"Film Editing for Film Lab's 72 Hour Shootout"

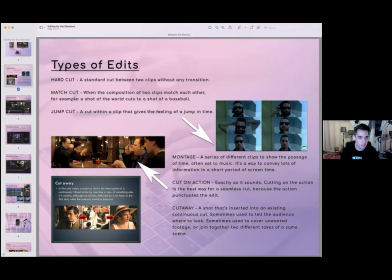So you can definitely watch that and learn more about the types of edits at the end of this PDF.
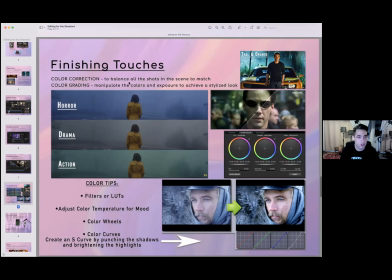So finishing touches, I'll go over color correcting and color grading really quickly. Color correcting is balancing all the shots in the scene to match. So it's more of correcting the color, and color grading is more artistic.
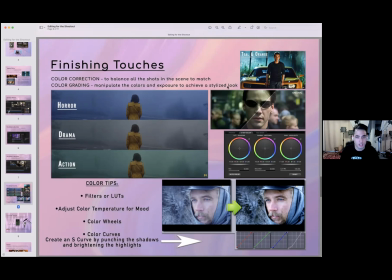Color grading is manipulating the colors and exposure to achieve a stylized look. Like look at Mr. LaBeouf right here. Look how orange he is. This is what we would call a teal and orange grade. The shadows and the dark colors are more of that teal,
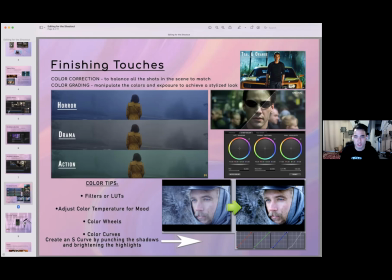and then the midtones are more of this kind of orange feel. And that's a very action movie kind of color grade that they have here. So the color that you give your film will definitely affect the way that the audience perceives it.
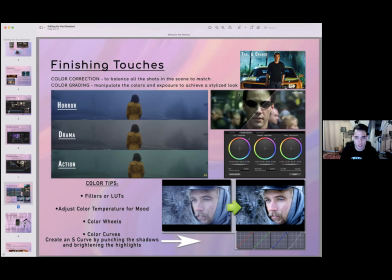Like The Matrix here gave this kind of green computery grade versus like what the original color is. His skin tones are very natural. And as you see here, the different genres you can create different moods for different genres. Obviously, this isn't a be all and end all,
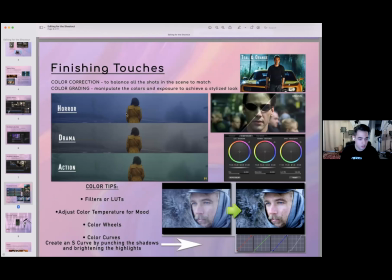some genres might look different or vary within these colors, but that's just kind of an idea to give you, let's give you an idea of how you can create tone with color. And in your editor, if you have a color wheel,
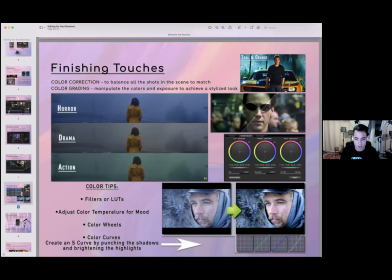that's how you can adjust color, or a color curve is how you can adjust color. Now for this teal and orange, I would take the shadows and pull them towards this teal color, and I would take the midtones and pull them a little bit towards this orange color. And that's how you get this teal and orange. So I would play around with it.
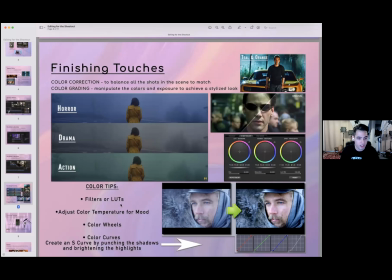Also, filters, like I was saying, effects are helpful to do this for you. They'll literally put the grade on your footage, but if you want something more custom, you can do it yourself in these color wheels.
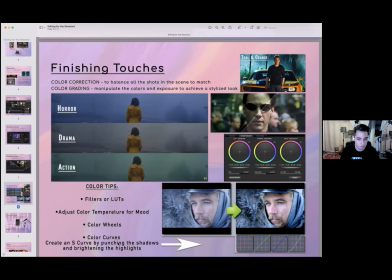And another quick tip to kind of bump up the contrast is to create an S curve on your color curve. On the you increase the shadows to create this darker color,
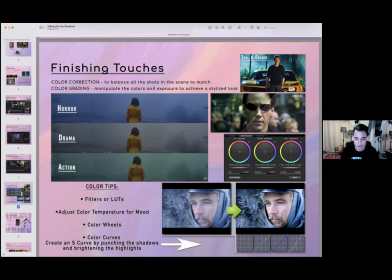and then you bring up the highlights to brighten up the highlights. So it creates more contrast in the final image. And if you create an S curve, you can kind of control how that contrast looks. And it's more custom than just turning up the contrast in an image.
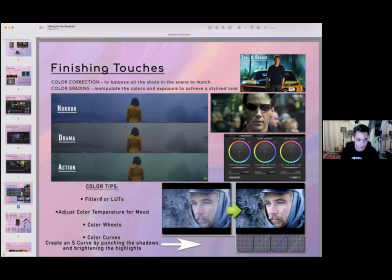Obviously, if you're strapped for time, turning up the contrast and throwing a filter on it is almost just as effective.
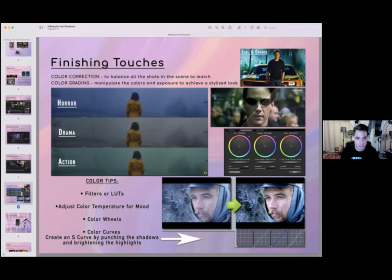But if you want to get a little more custom, use the color curves and the color wheels to create a grade just for yourself.
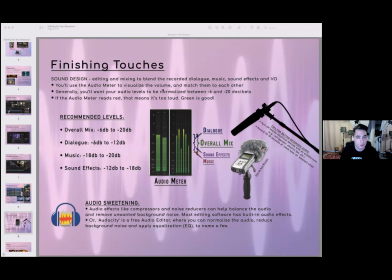As we go into sound design, we won't talk too much about it because I want to leave time for questions, but the overall recommended levels for sound mix are -6 decibels to -20.
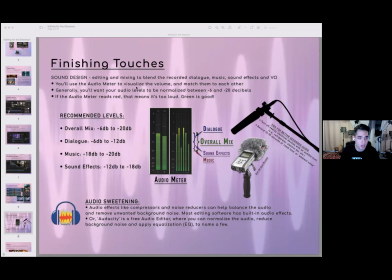This kind of varies. Some people have different opinions of it, but you shouldn't go over 0. That's when things start peaking, and you definitely shouldn't let these green and yellow bars peak and hit red.
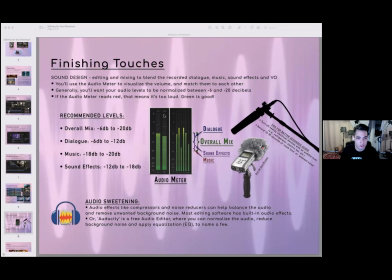When they hit red, that's too loud. It's going to be mixed way too loud. So you want your overall mix to be -6 to -20, and you can adjust the audio in your editor.